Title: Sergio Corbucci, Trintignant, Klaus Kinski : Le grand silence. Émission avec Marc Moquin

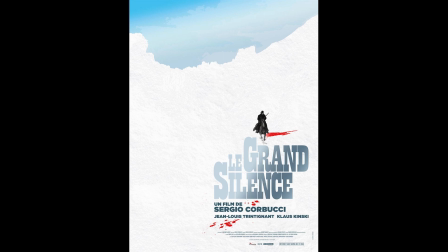(0:15)
Voyage en cinéma
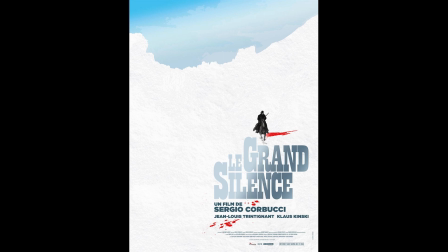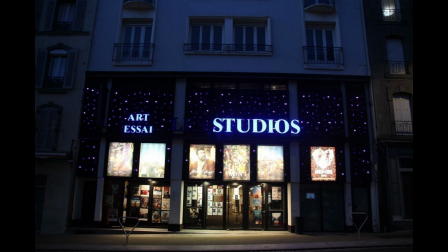(0:43)
Ce film voit différents acteurs, notamment, il faut les citer, Jean-Louis Trintignant,
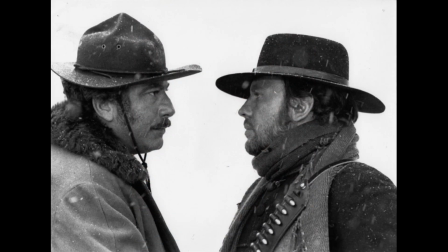(0:49)
Klaus Kinski, Frank Wolf, Vonetta McGee, différentes personnes.
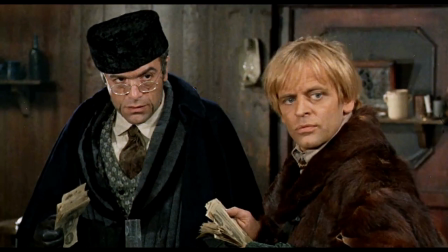(0:54)
Je pense aussi à Louis-Guy Pistilli, on pourra y revenir. Ce film met en scène un vengeur muet, Trintignant,
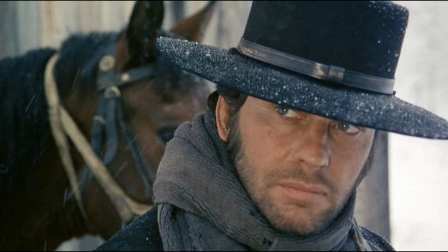(1:01)
affrontant une bande de chasseurs de primes qui sont dirigés par Klaus Kinski.
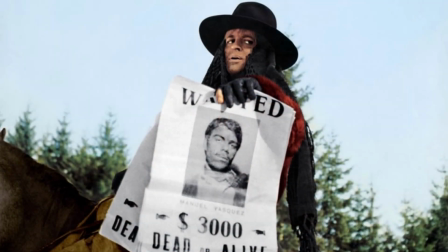(1:06)
Le scénario est vaguement inspiré de la célèbre Johnson Country War,
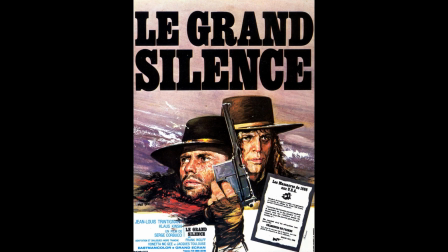(1:10)
qui sera plus tard d'ailleurs un sujet exporté au cinéma par Michael Cimino dans La Porte du Paradis.
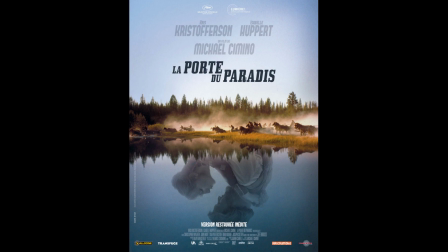(1:17)
Un film, c'est vrai, qui ne fonctionnera pas aussi bien, c'est le moins que l'on puisse dire, que Voyage au bout de l'enfer ou Clanné du dragon.
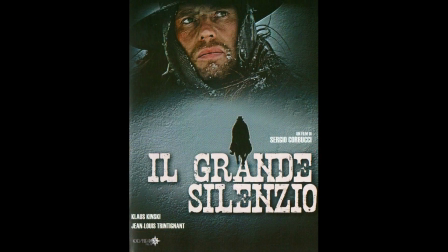(1:25)
Et si on peut dire pour introduire, le héros ici, Trintignant, effectue un parcours qu'on pourrait qualifier presque de christique, éprouvant donc dans la souffrance la volonté tout à la fois de survivre et de sauver quelqu'un, ici donc une femme et une petite communauté qui est spoliée, au sein d'un monde corrompu et avide.
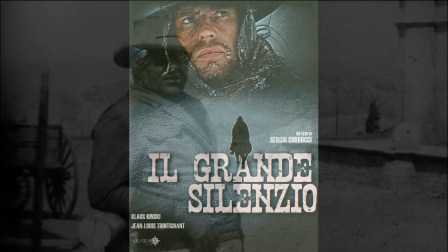(1:42)
Et Corbucci, sous l'influence de son interprète,
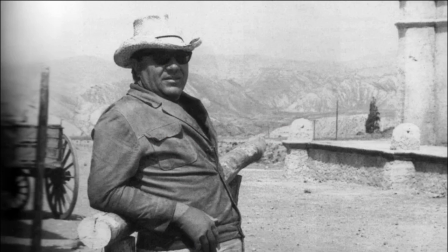(1:45)
fera de ce qui relève à première vue du western progressiste une tragédie très sombre, nihiliste. Et pour introduire, peut-être que nous pouvons simplement commencer par le générique, c'est-à-dire que c'est un film qui est très sombre et qui en même temps se passe continuellement dans la neige. et le premier plan du générique,
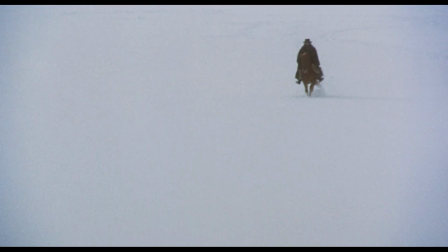(2:01)
c'est un long plan dans la neige, tout en descente le cavalier qu'on voit descend du haut vers le bas de l'écran puis sous une montagne complètement imposante c'est un film qui si je puis dire, qui en impose, n'est-ce pas ? Exactement, parce que dans ce générique et plus particulièrement dans le plan dont vous parlez,
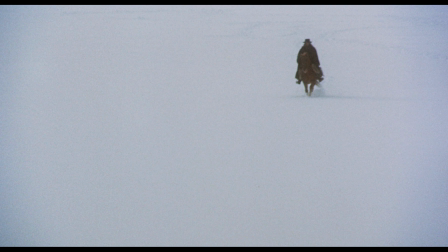(2:19)
il y a l'apparition du cavalier fantomatique entre guillemets, qui est interprété par Jean-Louis Trintignant, qui est cadré d'une manière extrêmement spéciale par Sergio Corbucci, c'est un cadre qui n'est pas noble, qui n'est pas beau au sens traditionnel du terme,
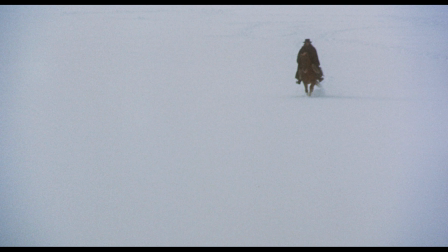(2:35)
il apparaît complètement bord cadre tout en haut de l'écran, extrêmement petit, pas tout à fait net, il descend, il n'y a aucun relief dans l'image, il y a juste cette immense masse blanche immaculée qu'est la neige, que la silhouette va traverser,
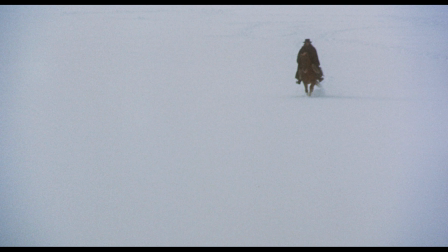(2:53)
et ça donne immédiatement au film une dimension à la fois unique visuellement, mais aussi inquiétante, parce qu'on n'a pas les repères habituels, esthétiques,
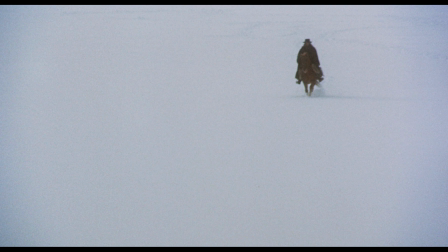(3:06)
à la fois du paysage et de la présentation de son héros, parce qu'on est à la fois dans un paysage atypique, et en même temps un héros atypique, alors qu'on est sur une histoire qui, pour le coup,
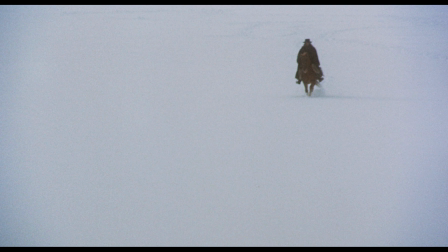(3:20)
on pourrait dire est peut-être plus typique parce que c'est une lutte de propriétaires face à des crèves-la-dalles américains. Donc c'est quelque chose que le western a déjà exploité et continuera à exploiter, comme vous l'avez dit, notamment chez Michael Chimino.
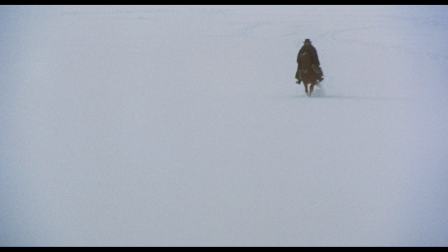(3:36)
Mais la manière qu'Akhorbouchi s'en emparait dès le générique et dès l'apparition de son film est totalement unique. Oui, tout à fait unique. D'ailleurs, c'est assez long. On commence déjà aussi par voir Trintignant.
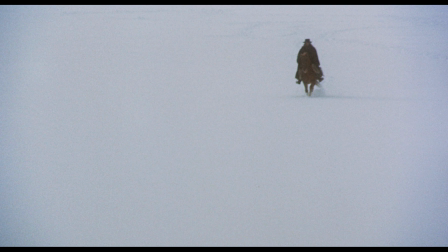(3:50)
Et puis, c'est seulement après quelques minutes que Klaus Kinski fait son apparition.
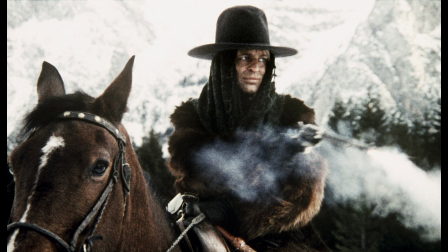(3:57)
Mais il faut noter que les deux protagonistes principaux mettent un certain temps avant de se rencontrer dans ce film.